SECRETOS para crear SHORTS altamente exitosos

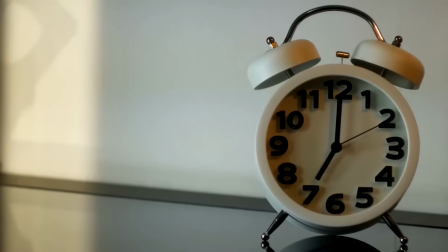Si tú eres un creador de YouTube que se despierta cada mañana sin vistas ni suscriptores,
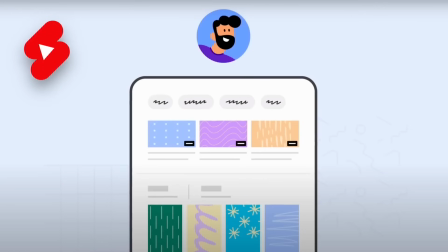tal vez sea el momento de probar algo nuevo. Así que te propongo esto. Tienes que hacer YouTube Shorts tan pronto como sea posible.
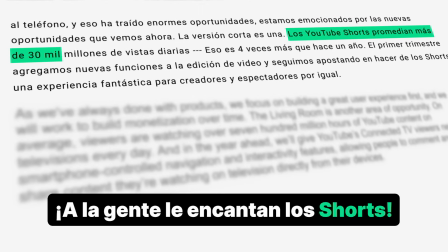Y aquí el por qué. Los YouTube Shorts en su plataforma promedian 30 mil millones de vistas diarias.
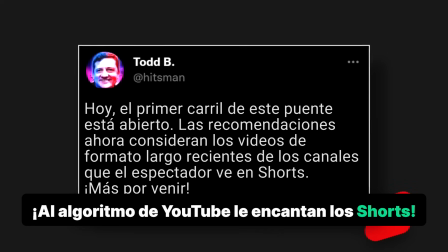Y YouTube está mejorando el algoritmo de modo que cuando la gente vea tus cortos, les va a sugerir también tu contenido de formato largo. En resumen, los YouTube Shorts representan una oportunidad, una enorme oportunidad, pero no para siempre. A medida que crece su uso, también lo hace la competencia y no quieres quedarte atrás. Así que, ¿cómo hacerlo? ¿Cómo atrapar público así? Sí, vamos a dividirlo en nueve relativamente cortos segmentos entendibles.
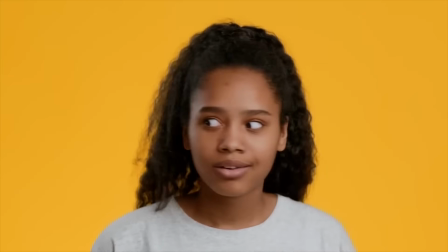Sé que esto va a ser un poco obvio, pero presta mucha atención. Que los YouTube Shorts cortos.
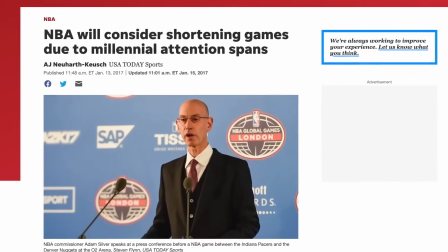Esto siempre lo escuchas. Nuestra capacidad de atención disminuye cada vez más porque existen más distracciones en el mundo.
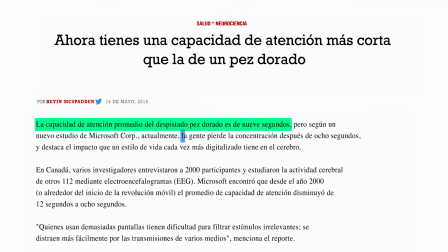Pero aquí tienen la cruda verdad. Según la revista Time, nuestra capacidad de atención es más corta que la de un pez dorado. ¡Uuuh! ¡Qué cool! Lo que lo hace más difícil es que YouTube ha hecho que sea más fácil para el usuario deslizar tu video cuando ya está aburrido.
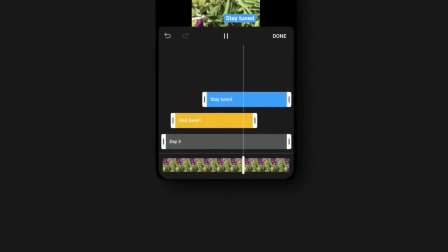Aunque la capacidad del YouTube Short sea de 60 segundos, no significa que deban usar todo ese tiempo. Ahora escuchen, atentos a esta cifra.
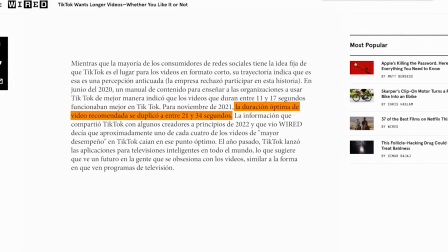Según Wired, el 25% de los videos más populares en TikTok tienen una duración entre 21 y 34 segundos, y muchos videos incluso son más cortos.
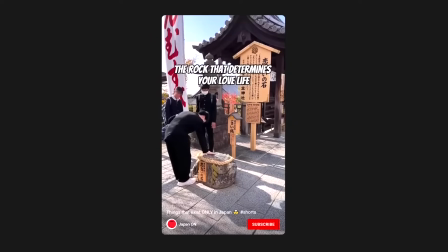Este YouTube Short nos dice 5 cosas que solamente encontraremos en Japón y solo dura 12 segundos. Es demasiada información para tan poco tiempo, pero es una de las razones por las que tiene más de un millón de vistas en tan solo un mes.
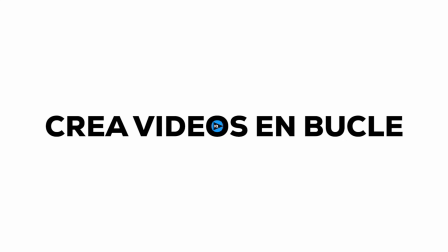Luego, considera cómo iniciar tu corto, cómo terminar tu corto y después unirlo mediante la creación de un bucle, la creación de un bucle, la creación de un bucle.
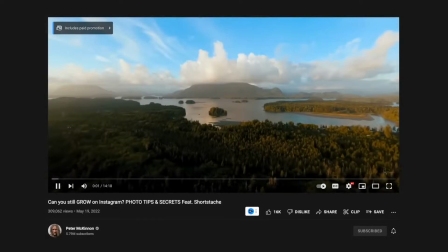A diferencia de los videos normales de YouTube que reproducen un nuevo video al terminar el actual, los YouTube Shorts vuelven al inicio sin pausas.
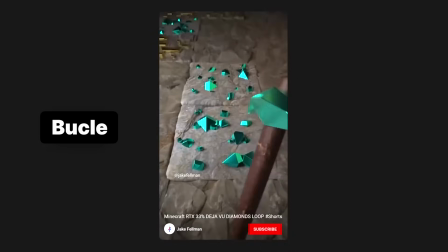En los casos más hipnóticos a nivel visual, los videos pueden repetirse varias veces antes de que el usuario se dé cuenta. Esto puede tener un impacto increíblemente enorme en la retención,
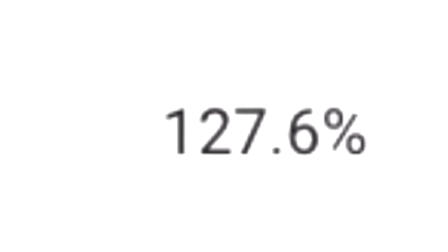al punto que los creadores más exitosos de YouTube Shorts logran una duración promedia de vista superior al 100%.
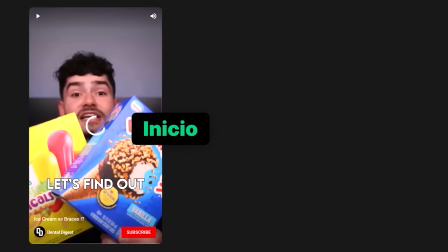Observen cómo Dental Digest pone en bucle sus videos.
Así inician… Veamos qué helados son seguros para la ortodoncia.
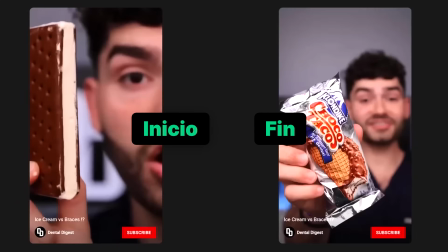Sándwiches de helado.
Y así termina.
¡Qué bueno que ya no las venden porque no están autorizadas!
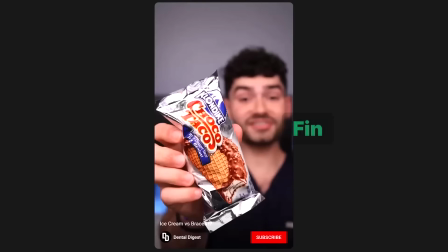¡Es hora de cepillarnos!
Y esto sucede cuando se hace un bucle con ambos.
¡Qué bueno que ya no las venden porque no están autorizadas!
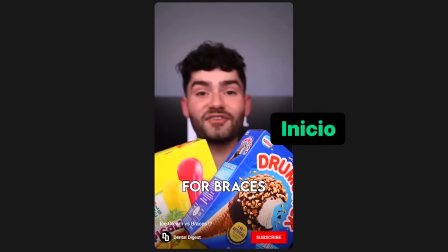¡Es hora de cepillarnos! Veamos qué helados son seguros para la ortodoncia.
Es casi imposible de notar, ¿verdad? Además, ¡qué buena edición! La palabra más utilizada en VidaEQ es curiosidad. Y los shorts no son la excepción. Las personas siempre tienen la urgencia. La curiosidad de saber el qué, cuándo, dónde, por qué y cómo.
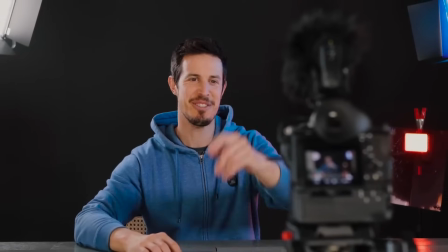Y eso puede ser logrado creando un vacío en su conocimiento. Si logran esto al inicio de un video, van a obtener la recompensa al final.
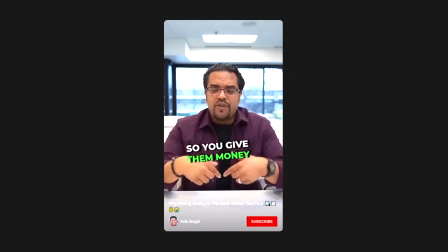Ahorrar dinero te hace pobre.
¿Eh? ¿Cómo es eso?
Les das dinero y te dan un 0,001% de interés. Y luego te lo vuelven a prestar con más interés.
Él sabe de esto. ¿Qué debo hacer?
Bien, yo lo invierto.
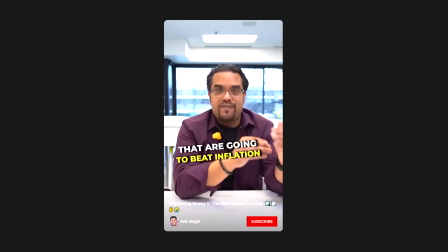Lo pongo en activos que van a superar la inflación.
Oh, sí. Hora de invertir.
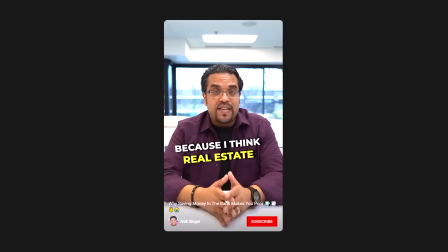Para mí, lo mejor es bienes raíces. Me gusta porque estarán por encima de la inflación. Es mi opinión.
¿En serio? Guarden en el banco solo para una emergencia. El resto, inviertan. Si yo les doy 3 dólares ahora, ¿en qué lo invertirían? Déjenos saber en los comentarios. Es una muy buena forma de interactuar con la audiencia. Las preguntas son excelentes para iniciar una conversación informal y generan un increíble impacto positivo en los videos. Piensen en el tipo de preguntas que fomenten el debate en su audiencia y háganlas.
¿Qué es más difícil de conseguir?
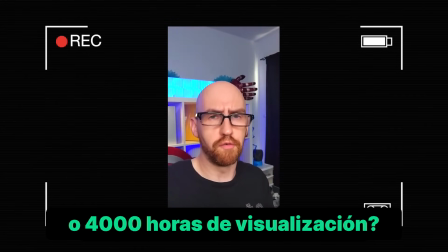¿1.000 suscriptores o 4.000 horas de visualización?